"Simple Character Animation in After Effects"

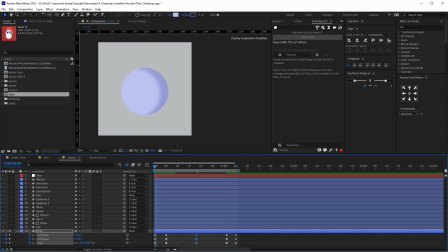And now I'll just need to adjust the timing because it was just a bit too fast.
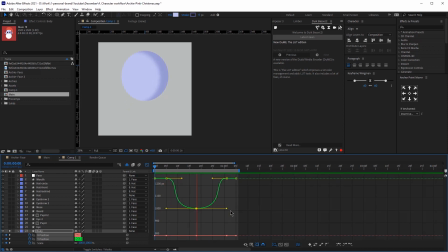Let me adjust the graph again, and we are ready. So the second thing that we are going to be animating would be the face. I'm going to click on the new object that we created for the face, click P on the keyboard,
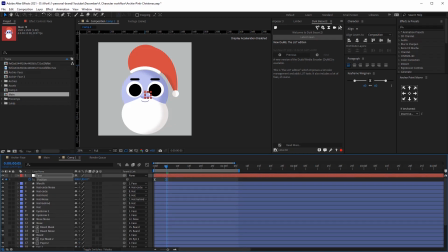and I'm going to see where my second keyframe is from the body, and then I'm going to start adjusting the keyframes.
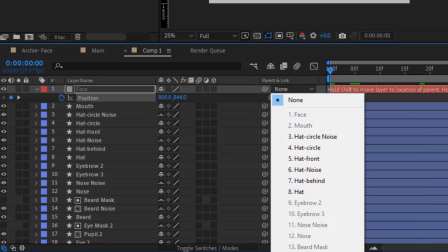So first, when we were parenting, we forgot to parent the face to the body, so we're going to do that now.
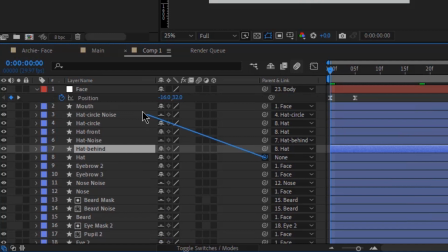And same with the head should be parented to the face.
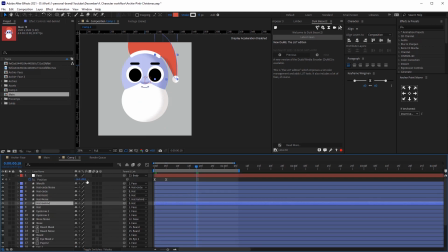So now let's add the third keyframe, which is when the monster goes up, so the face needs to go up as well. The next keyframe should be a copy of the second keyframe, and the final keyframe should be a copy of the first keyframe so it can loop.
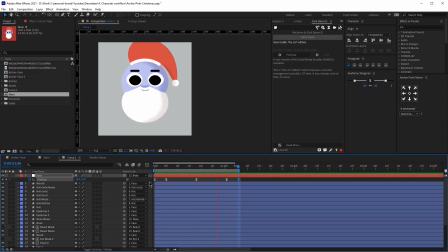So this is how it looks, and it looks pretty good, but we'll need to make some adjustments to the graph again.
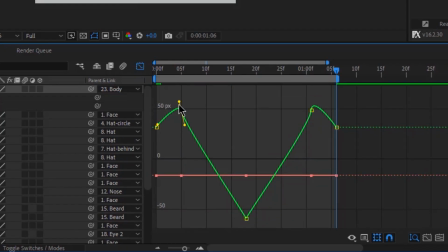So I'm just going to speed this up, but basically we're going to use a pretty similar graph as the body, and this is how our face looks now. So next, we will be animating the eyebrows.
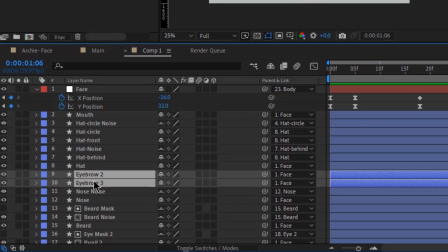I am selecting the eyebrows, clicking P on the keyboard.
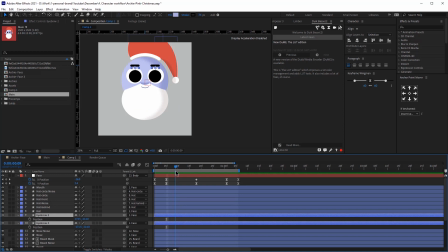And for the eyebrows, we don't want them to move exactly with the face because we want to have this cool, smooth animation. Right, like two frames after the second keyframe of the face, we are going to add the first position, and about one frame before the third frame, we are going to add the second position,
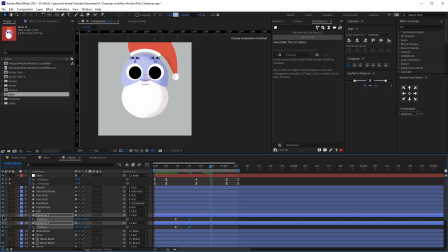and we're going to make the eyebrows go up, and then kind of in the middle between the third and the fourth keyframe, we're going to just copy and paste the same keyframe, and then at the end, in the final keyframe, we're going to just copy and paste the keyframes from the start so it can loop.
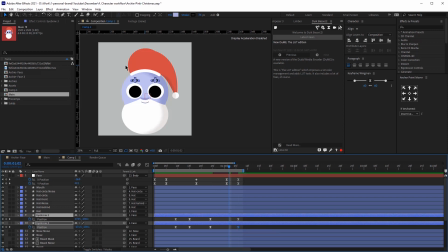And now about two frames before the final keyframe, we'll make the eyebrows go down before they go up so we can have this smooth motion. So now that we have the position keyframes, we would need to animate the pads.
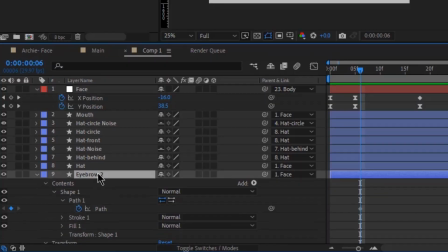Open up the layers, shape pad, and just add keyframe for the pad, and then do the same thing with the other eyebrow.
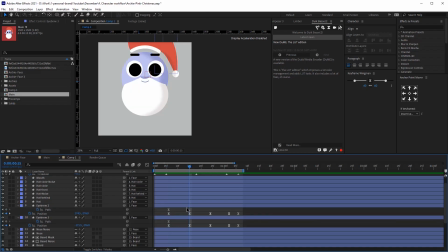So now I'm going to easy ease them, and then right where our second eyebrow keyframe is, I am going to click G, and I'm going to add another dot over here. Yes, and I'm going to just hold so I can make an arc, and then I'm going to adjust the eyebrow. And then I'm going to do the exact same thing with the other eyebrow. So when the monster looks up, the eyebrows go up as well, not only with the position, but also they change their shape and form.
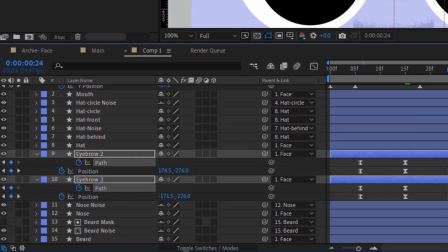So now I'm just going to add another keyframe, basically just copying the last keyframes.
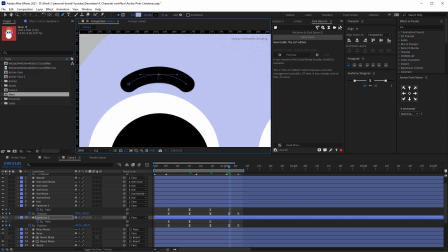And then right here, since the eyebrows go down, I'm going to change the shape of them as well, so we can make them go down.
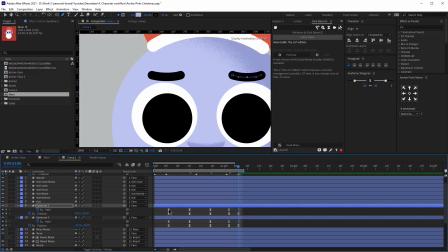Great. And then at the end, just copy and paste the first keyframe so it can loop.
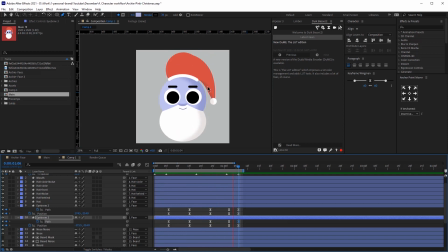So this is how it looks for now, and I think that's cool. So we are ready with the eyebrows. Now let's move forward with the pupils.
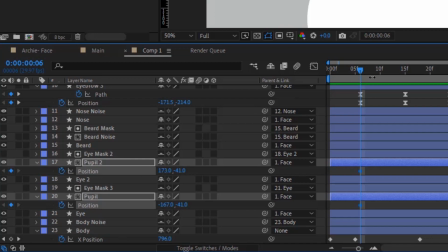We are going to add a position right around the fifth frame, and we are going to make him look up,
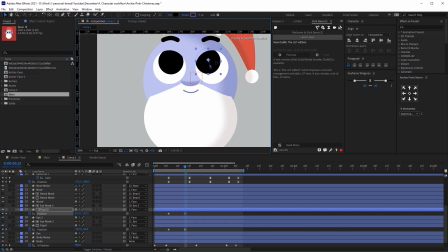but we are going to adjust the position a bit because I think it will look cuter if he doesn't look just straight up, but more at the center. So the difference is pretty obvious, and I think it looks way better.
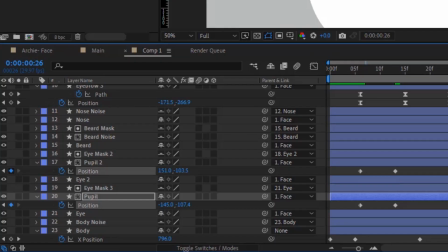So now let's add the other keyframes and then just copy and paste these keyframes.
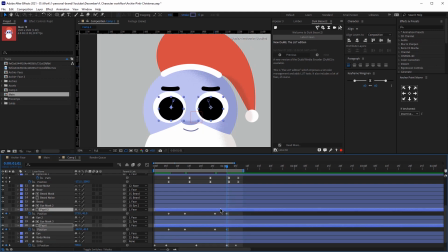However, at this point, he should be looking down, so let's adjust that a little bit. Yes, and then at the end, we are just going to copy and paste the first keyframe again. So I'm going to easy ease these keyframes by clicking F9, and let's play that.
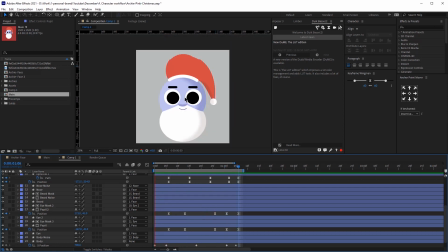Okay, so see how when he looks down, it looks kind of weird.